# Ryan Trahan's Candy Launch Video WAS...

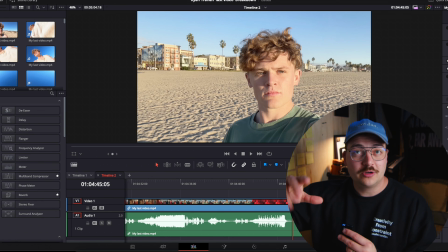[11:05]
What I'm seeing here as a fellow editor was a really clever choice and at first it kind of turned me off because it was kind of like what are we doing here but I honestly think that we're just taking the aspect ratio which is that cinematic aspect ratio and we're just closing in
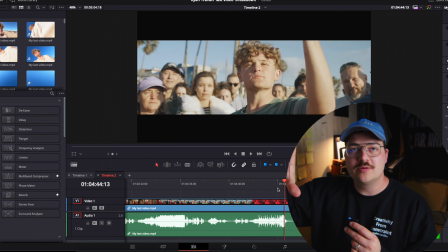[11:19]
and drawing focus to Ryan as he pulls up the phone we're just making it be even more important what is about to happen and I think a little bit subconsciously we're thinking maybe it's just going to close completely like fade to black I think almost subconsciously we're thinking oh is it just going
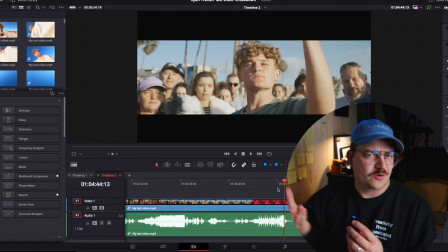[11:36]
to keep closing and maybe we get like a end screen some text something like that maybe maybe that was the
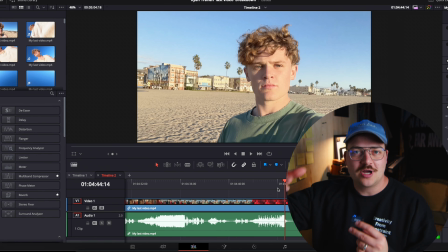[11:44]
intention that's kind of what i was feeling as i was watching this again as a fellow editor but then i kind of like that again that draws in the focus and then we kind of subvert that expectation we don't close and we just cut to ryan on the phone which again was very much highlighted by what was done here and then you know just kind of takes us there so if you guys have any other ideas comment down below i'd love to hear ryan i
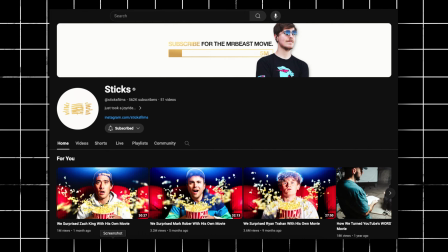[12:09]
don't usually care about youtuber products but i love sour candy so i don't know i'm probably gonna have to figure out how to get my hands on this because i am a sour candy boy and the guys that actually shot and edited this have their own channel called sticks they are awesome they
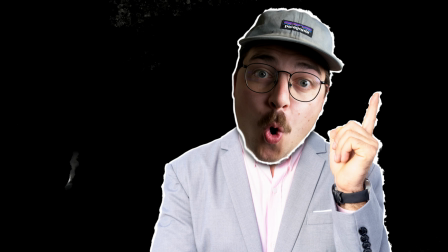[12:23]
are such cool creators and what a fantastic job you guys did. So definitely show some love down in the comments. Give me some of your thoughts that you guys had about this edit. I think it is truly awesome. It's definitely one to sit down, write some notes on and get nerdy with. But with that, guys, I'm going to let you go. Thank you so much for watching this video.
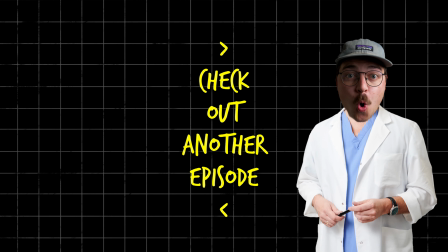[12:41]
If you enjoyed it, make sure to hit like and make sure to subscribe so that you can be here for the next time we do another editing science episode. And I will see you guys in the next one. Later.